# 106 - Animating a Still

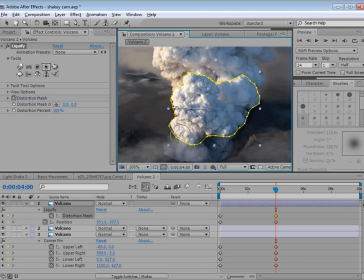So what I'm going to do with the twirl brush is just start spinning the clouds a little bit so that it looks like they're, pluming outward. And we can make large movements and,
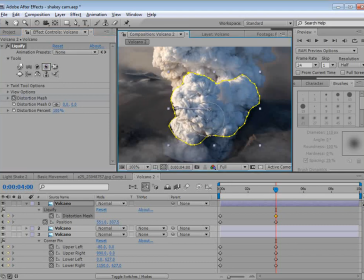and just play around. I mean, the smoke doesn't have to move all in one direction. You can, vary the brushes. We just want to make sure that we give a little bit of movement to everything.
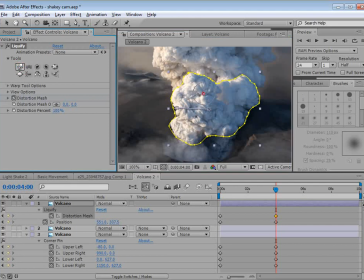And then we can play around with just the drag tool and just start moving some of these pieces outward. Because remember, the smoke is getting bigger, and we want it to also be moving upwards.
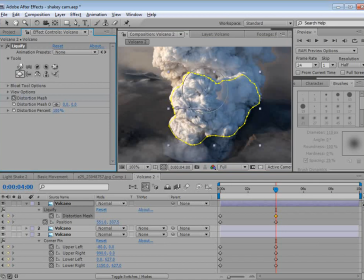Now there's another cool tool called the bulge tool, and that will just kind of puff out areas of the smoke, and that looks kind of cool. So if we scrub through this, we can kind of see the smoke moving.
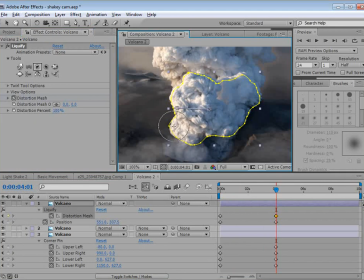Now I probably want to add a little bit more sort of rotation down here at the bottom. And you know, if you make a mistake and you want to start over, if it's just not looking right or it's looking too distorted, just go to that 4 second keyframe, hit reset, and just start over again.
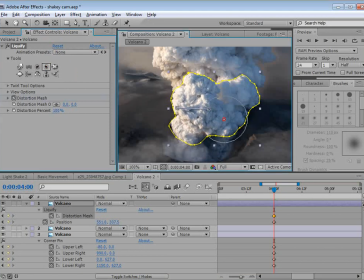I mean, it's a very, fluid process, and you really have, a lot of control. So we can just start moving this stuff around until we, get something that we like. And the other cool thing here is that by moving this on a separate layer, it's intersecting with the background layer.
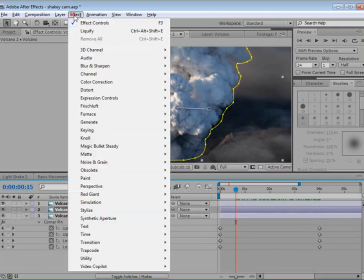So we'll take the second copy. We'll choose Effect, Distort, Liquify.
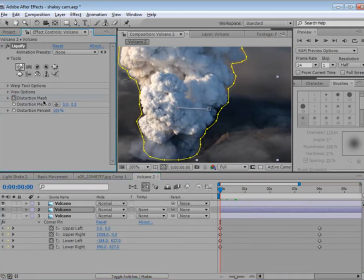We'll go to the beginning. We'll set a keyframe for the distortion mesh. We'll move forward to 4 seconds.
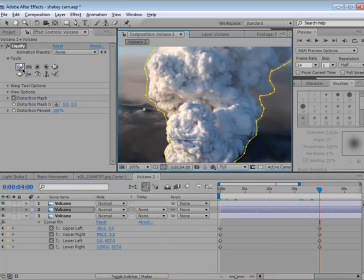And we'll start playing around with some of these tools. So first, we'll just take like the drag tool here, and we'll just start moving
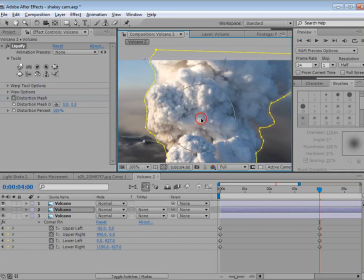our smoke around. We just want to make sure we move all of the smoke.
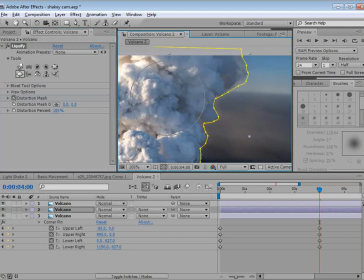Maybe bulge out some of the smoke here in the middle.
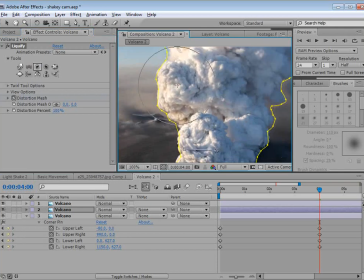And again, we can start twirling it a little bit.
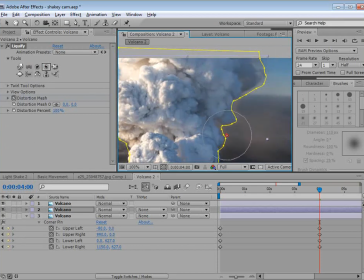I like to twirl the edges so that really get a unique look.
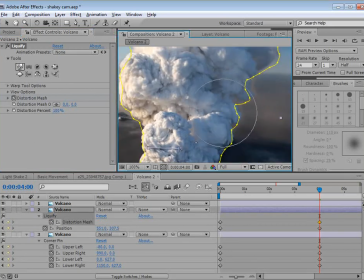You know, and then we want to be careful here. We don't want to reveal the area that we've cut out. So if we need to, we can just drag this in a little bit so that we don't see that sort of ghosting duplication.
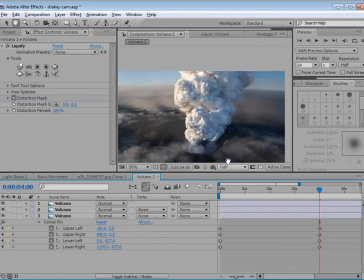Okay, this is looking pretty good. We'll go to half res here so we can kind of see it a little bit better.
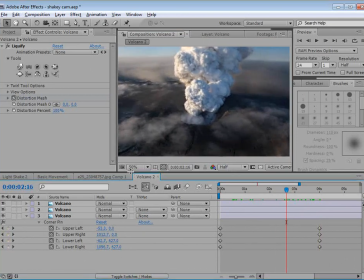Now remember, we also animated this. So what we could do is take the two top layers here and hit P and actually move the layers up.
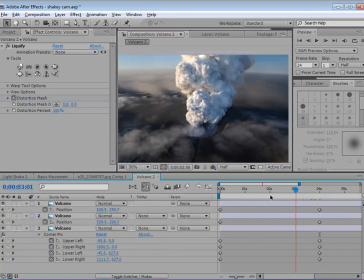So that's just going to create a little bit more of a growing outward effect. And let's just preview this and let's take a look so you guys can kind of compare, checkpoints. All right, that looks pretty good.
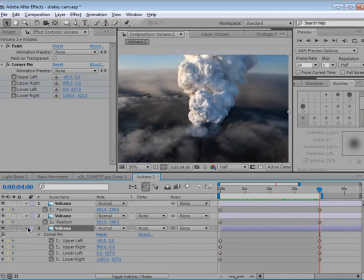I mean, with a little bit more tweaking with the liquify, I think we could, add some more random noise, but this is going to be great for this demonstration.
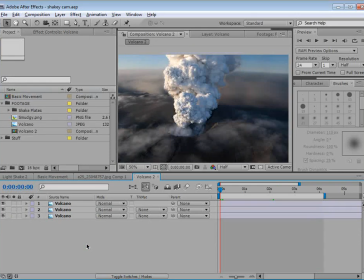Now, another quick thing we can do to make this look even better is we take that top part, hit S, bring up the scale, set a keyframe, and we'll move forward to the 4 second area.
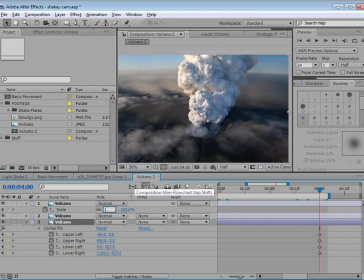And what we can do is scale it up, like maybe 1/112, and that just makes it a lot bigger.
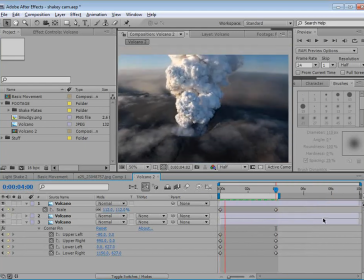And now when we take a look at it, it creates a much more dramatic effect.